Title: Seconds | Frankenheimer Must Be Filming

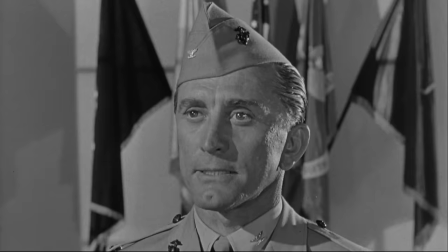[4:21]
Douglas just could not find a hole in his schedule to play the part, so Frankenheimer offered it to Sir Laurence Olivier,
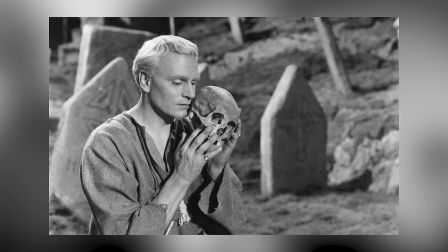[4:28]
to which he accepted because of the opportunity to play both versions of Tony.
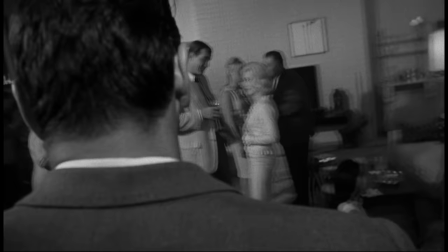[4:34]
However, Paramount Pictures, who would release the film, felt that he was not a big enough star,
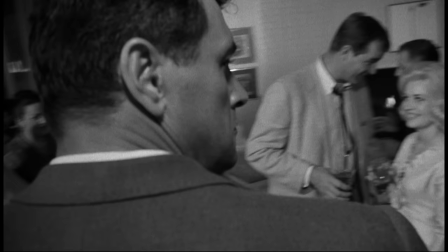[4:39]
leaving Frankenheimer perplexed with whom to fill Mr. Wilson's shoes with.
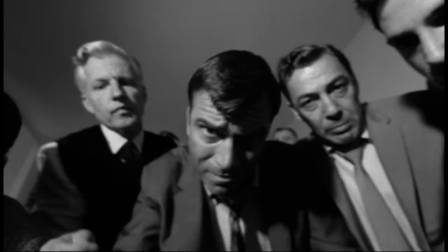[4:45]
Given that the film was obtuse to begin with, they would need to counter that with someone who could bring in people at the box office.
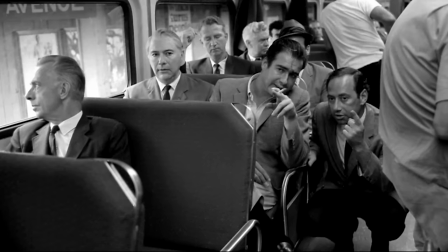[4:53]
They suggested Rock Hudson, and Frankenheimer actually agreed. Frankenheimer then approached actor John Randolph to play the first version.
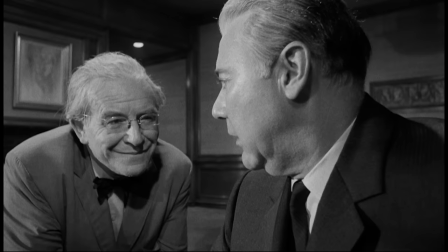[5:02]
This is also a genius piece of casting, given that Randolph was on the blacklist.
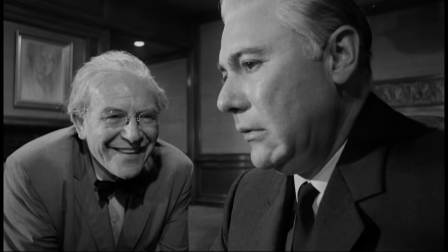[5:07]
This adds a deeper layer of real paranoia to Randolph's performance that otherwise would have just been seen as good acting.
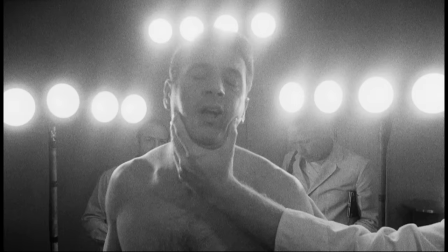[5:16]
and Hudson, for his part, saw the role as a way for him to escape the so-called celebrity sphere into a much more serious actor.
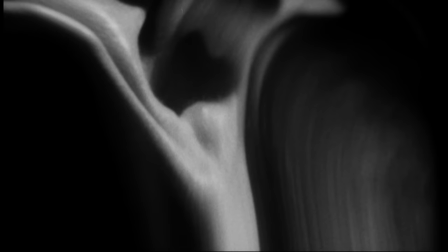[5:25]
The opening credits by Saul Bass depict a face being distorted as we go inside a mouth, an ear, a nose.
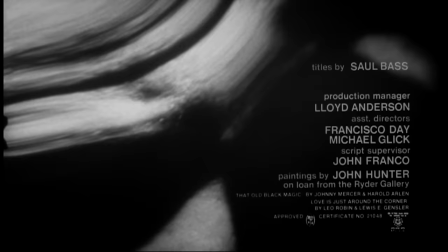[5:33]
First-time viewers might be put off by the series of warped images of a face being altered or rearranged, but in truth,
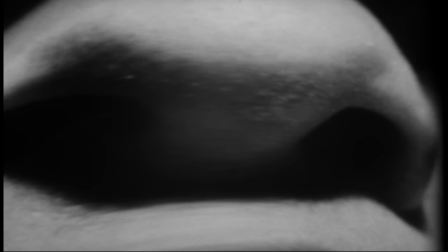[5:40]
this opening montage puts you in the unsettled mood you need to be for the duration of the film.
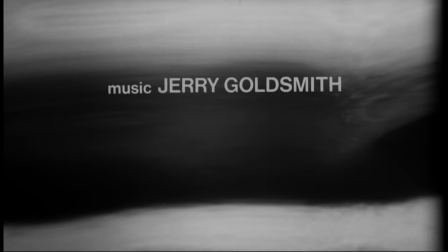[5:47]
The score by Jerry Goldsmith here is just pure perfection.
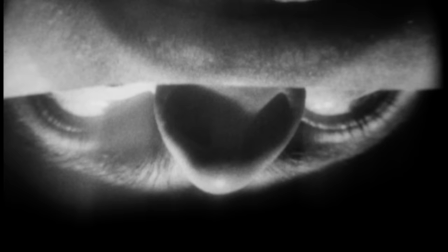[5:55]
It's literally an organ grinder score that is perfectly fitting given the images we are seeing on screen.
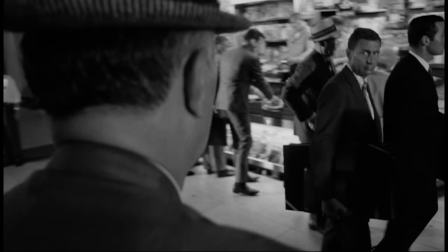[6:03]
On the surface, you might say that Frankenheimer and cinematographer legend Jimmy Wang Howe are simply showing off right off the bat in the Grand Central Station section,
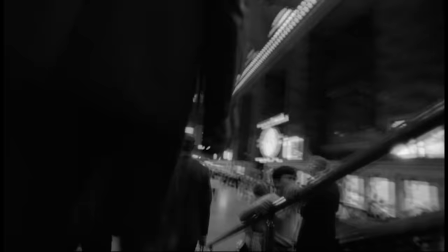[6:13]
when in fact, these angles are ugly and off-putting.
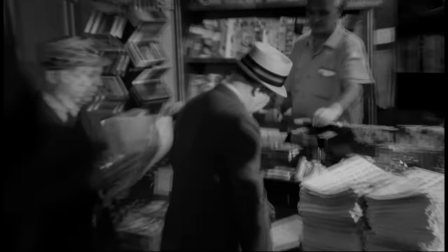[6:16]
It's handheld, wides, zooms, actors actually wearing a camera harness on their body.
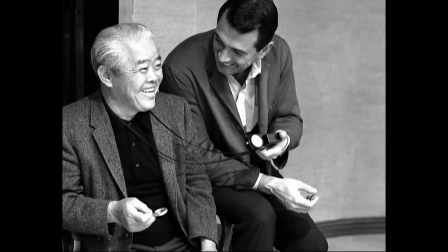[6:23]
It's just unsettling.
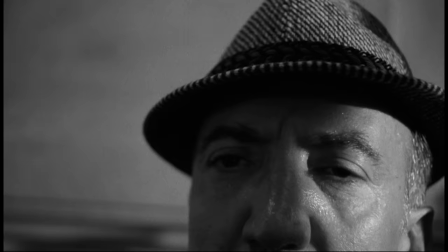[6:25]
Now, they may have been doing this to be cool and innovative with lenses normally not used, but they are also making you pay strict attention to these characters.
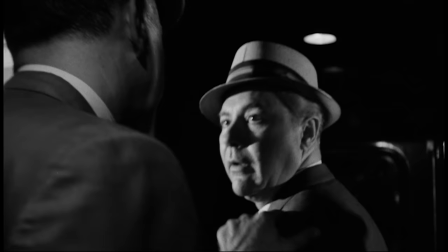[6:33]
Why is Mr. Wilson's life so tense when seemingly nothing is actually happening?
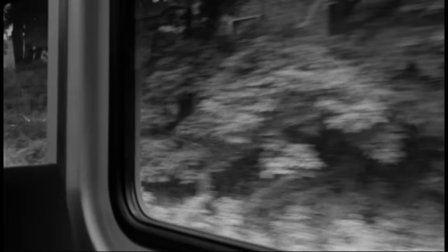[6:38]
It appears that he's dying inside, and all these crazy angles illustrate that something is wrong,
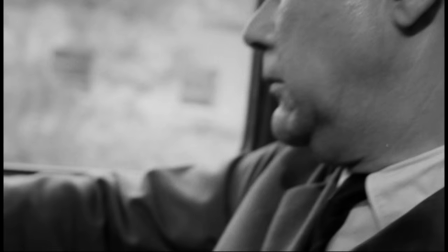[6:44]
but we, like him, don't realize what that is yet.
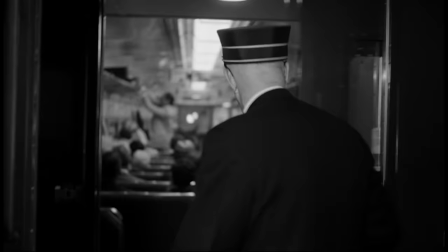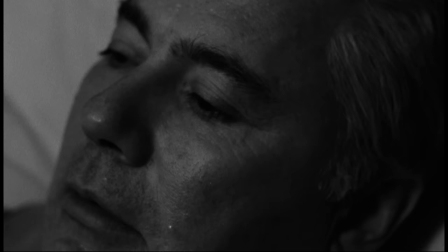[6:54] Carsdale is next!
The scene that might illustrate this point the most is also the one that hurts the most to watch.
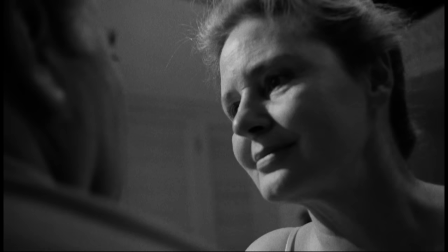[7:01]
When Mr. Wilson's wife, played by Frances Reed, tries to make love with him,
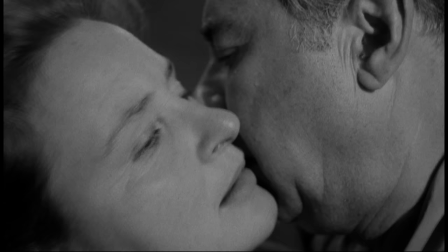[7:07]
and he can't, not because he doesn't love her, he hates himself.
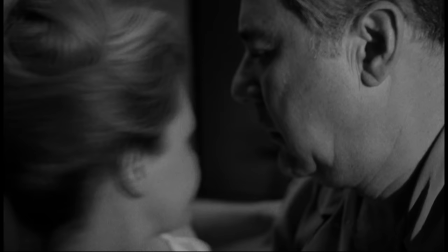[7:12]
And his confidence in everything is shot.
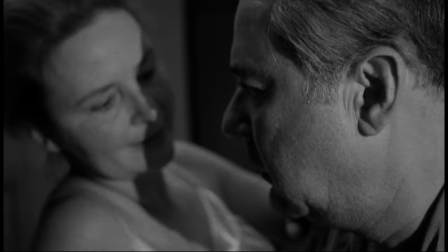[7:16]
His love for her is still there, but that love has evolved with raising children and life.
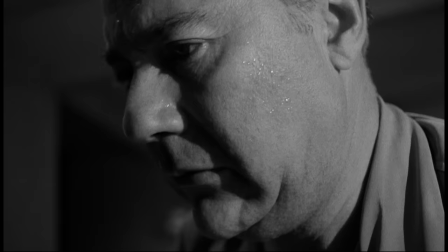[7:22]
It's not a romantic love any longer for either of them.
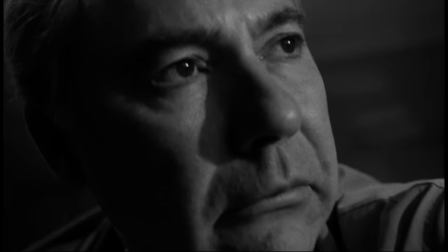[7:25]
They are going through the motions, but even those are now impossible to fake.
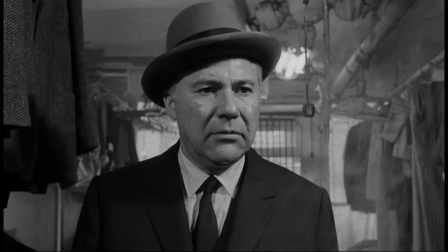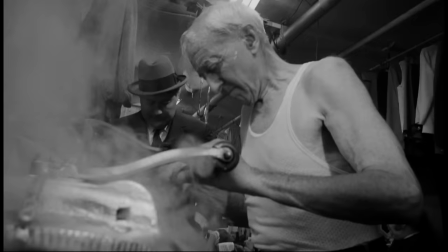[7:37] I was told to.
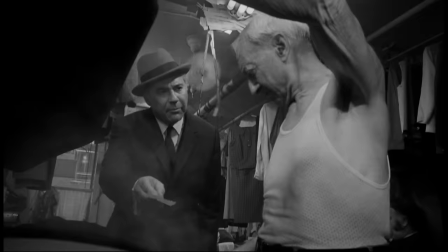I was told to come here.
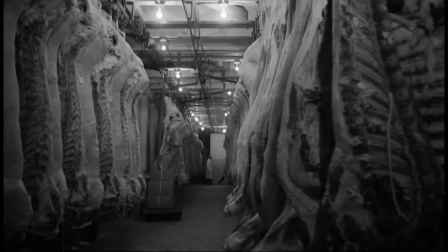[7:45]
When Mr. Wilson decides to investigate his friend Charlie's claim of starting life over, he has to stroll through several locations to get there.
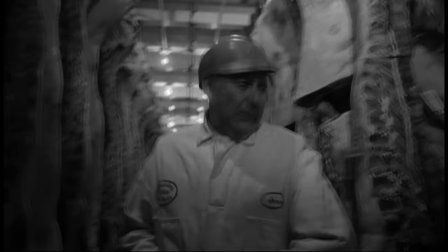[7:54]
The laundry and the meatpacking place are interesting locations because
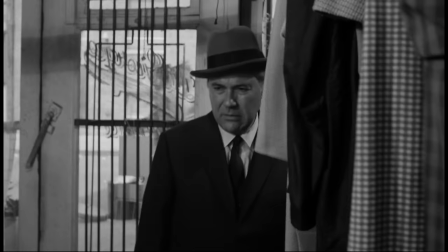[7:59]
they both are in the business of recycling something worn out into something new.
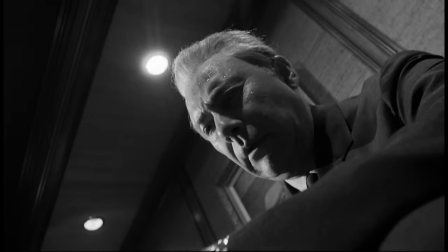[8:04]
And once Mr. Wilson is drugged, we enter a fever dream. He has fantasies of attacking a young, beautiful woman.
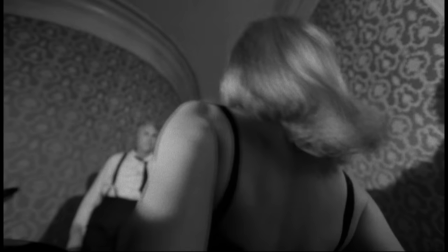[8:12]
One could take this dream in any manner of directions. He is obviously looking for someone to love, but he has forgotten what that even entails.
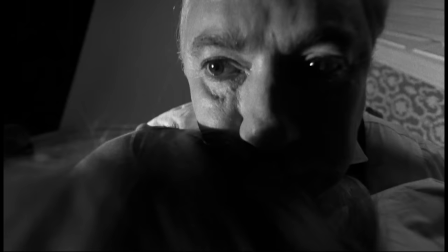[8:20]
He may be so incredibly desperate for love that his mind has told him that he will in fact have to just take it by force,
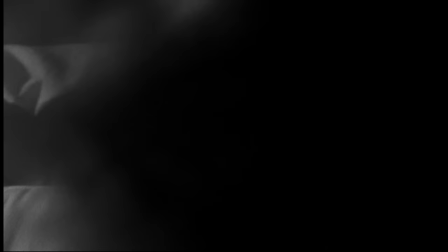[8:28]
or it's not even going to be an option in his current body and mental state.
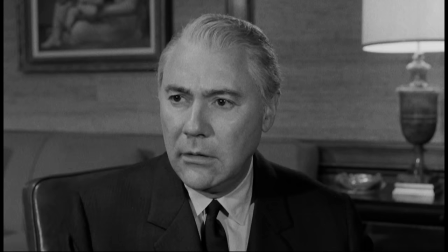[8:34] Features, dental structure, fingerprints. We can't leave anything to chance.
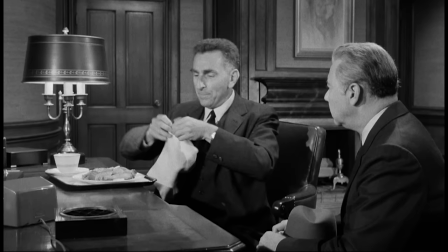[8:39] No, I guess not.
The character of Ruby, played by Jeff Corey, is very straightforward with the company's terminology.
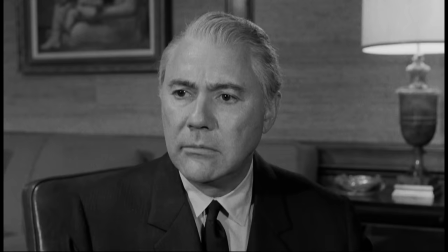[8:46]
He just lays it out very matter-of-factly while enjoying a nice chicken dinner.
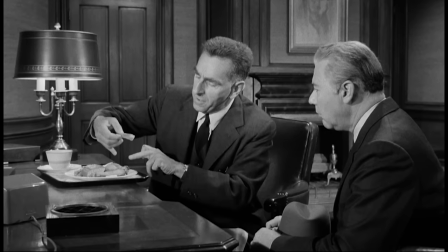[8:52] Excuse me. Delicious. They have a wonderful way of baking cheese on it so that it gets very crispy.
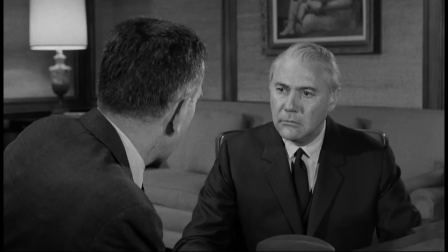[8:59]
The very dark humor starts to emerge here as he tries to convince Mr. Wilson
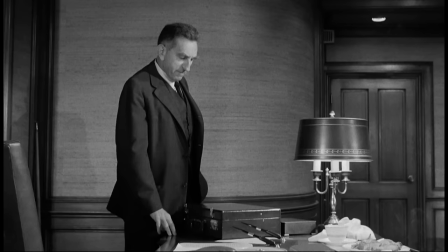[9:04]
to destroy his own body while he's enjoying the flesh of another animal.
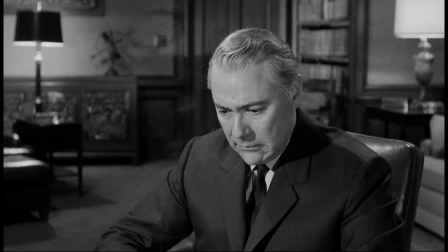[9:09] If I may say so, the question of death selection may be the most important decision in your life.
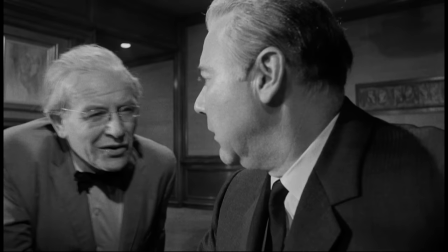[9:17]
The company brings in the old man, played by Will Greer, to soothe any fears that Mr. Wilson may have about the process.
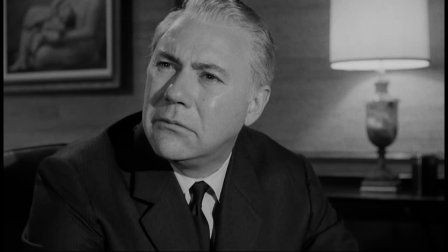[9:26] You can't mean anything now anymore. There's nothing anymore, is there?
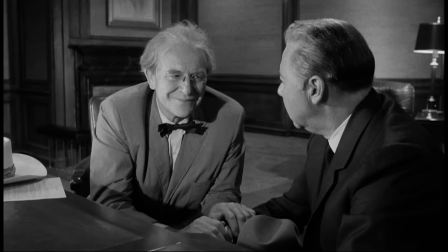[9:32] Anything at all?
Greer, who's so perfect in his role as the Southern nothing to fear here guy,
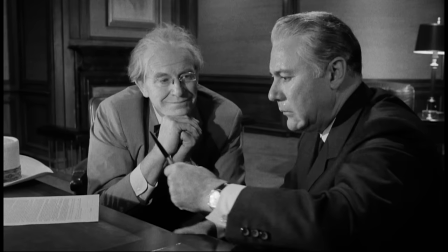[9:39]
just comes in and confirms to him that your life is truly a disaster.
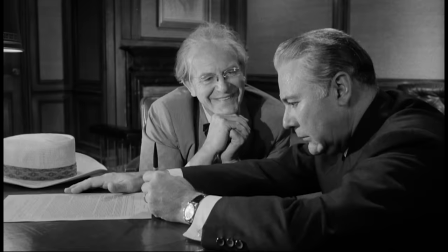[9:44]
By signing this release form, everything about your previous life becomes instantly better.
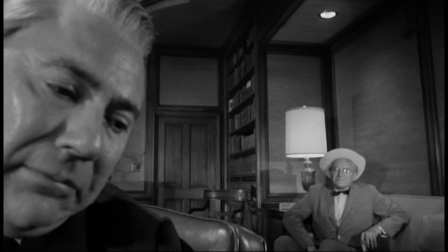[9:50]
These scenes are especially made tense by the fact that Frankenheimer and Howe insisted on using a
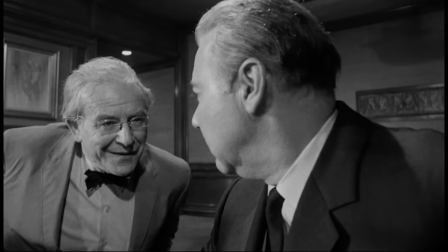[9:57]
9.5mm lens to film both actors in frame and let the actors walk in and out of close-ups.
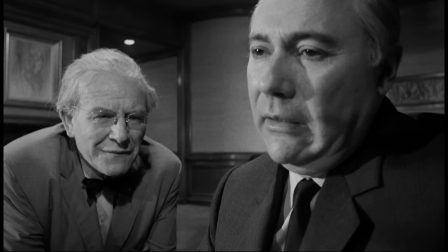[10:03]
In fact, Frankenheimer has even noted that this is one of his favorite scenes that he has ever directed.
So this is what happens to the dreams of youth. Go on, son, let it out.
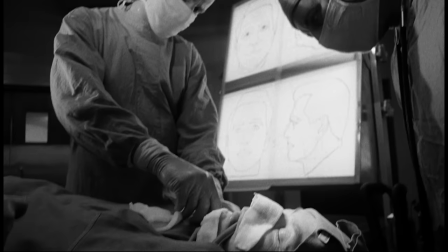[10:17] Nothing to be ashamed of. Let it out.
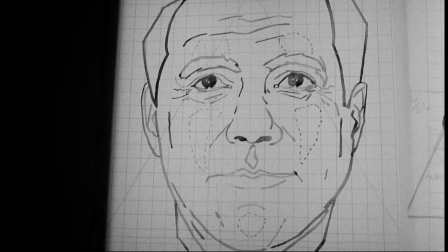[10:21]
After a series of grotesque surgeries, which were in fact actual footage of facial surgeries,
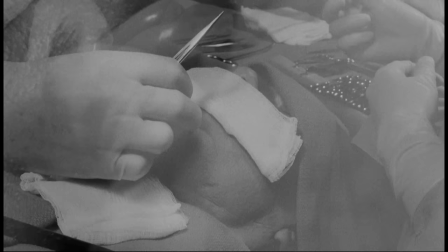[10:27]
the audience now fully understands the depth of this character's true despair with life.
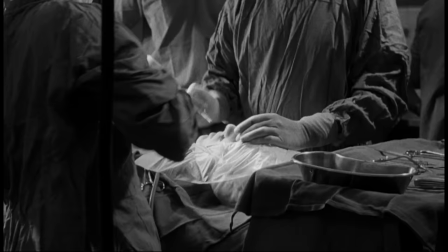[10:32]
It's a brutal reminder of how rare it was in the 60s to have this done, but now it's just a routine procedure.
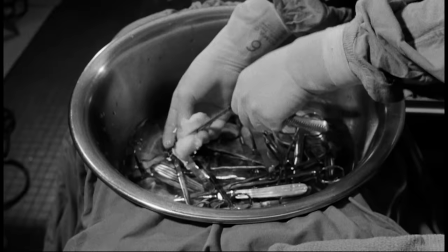[10:40]
I'm not sure what this says about us as a society, or perhaps more of a country.
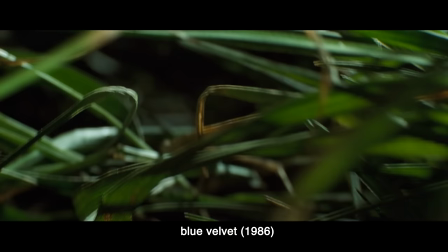[10:49]
I think it says something very similar to what David Lynch taught us in his film, Blue Velvet, that below the blue skies and white picket fences and green grass,
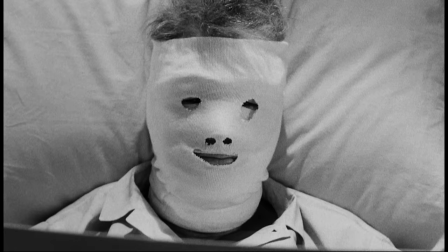[10:57]
there is something dark and ultimately grotesque lurking that we keep mostly hidden.
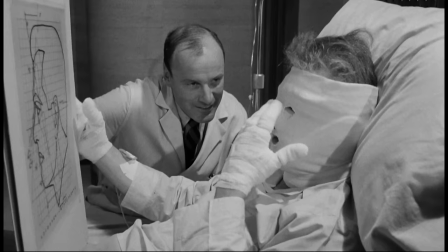[11:03]
As Mr. Wilson sees himself in the mask, he sees himself for the only time in the film,
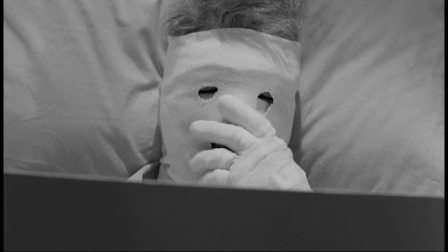[11:10]
perhaps as he truly is, a faceless, soulless man who has lost.
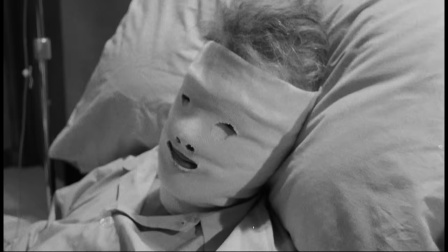[11:17]
It's a really heartbreaking scene to watch, because we as the audience know, like he does, there is no going back now.
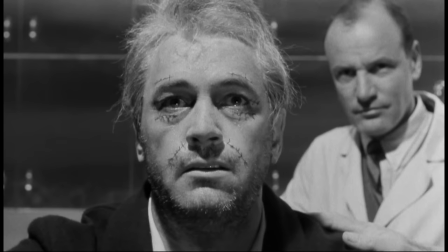[11:25]
This is his new reality. The Frankenrock reveal is a revelatory performance by Rock Hudson.
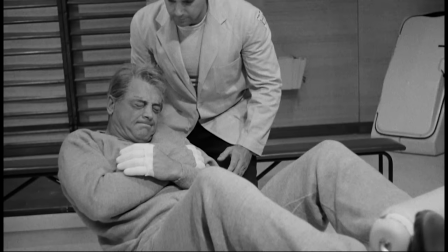[11:37]
What was once a dying banker in a hopeless marriage is now transformed into
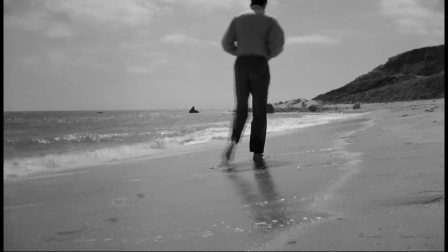[11:42]
a mildly talented abstract artist living on the beach as a bachelor in Malibu.
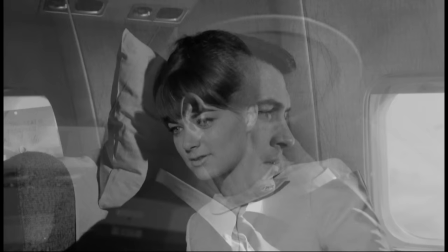[11:49]
There is a little scene of the stewardess kind of flirting with him on the plane that recalls the fever dream from earlier.
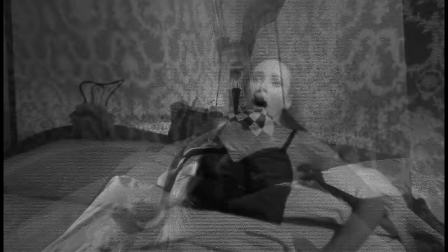[11:56]
In his new reality, it actually scares the hell out of him that someone would be attracted to his new face,
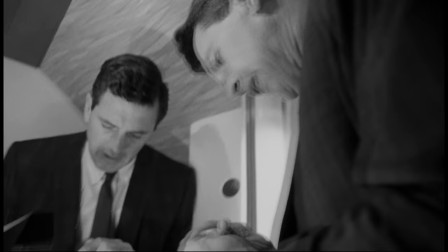[12:02]
and as a result, he runs to the bathroom in fear.
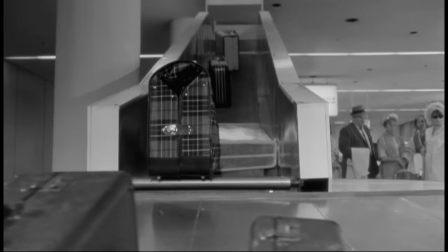[12:06]
His previous center of gravity in his unconscious was to have to take it by force, but now it's freely reciprocated.
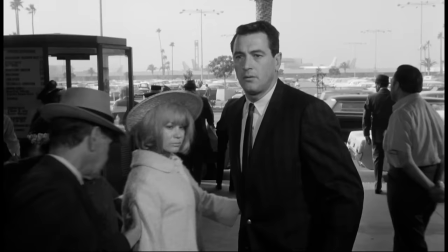[12:13]
Was this also a subtle nod to Rock's attitude toward his own fame at this time?
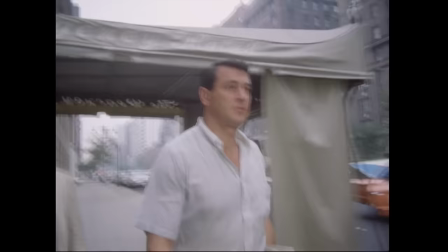[12:19]
Rock Hudson kept his private life very private until his death in 1985.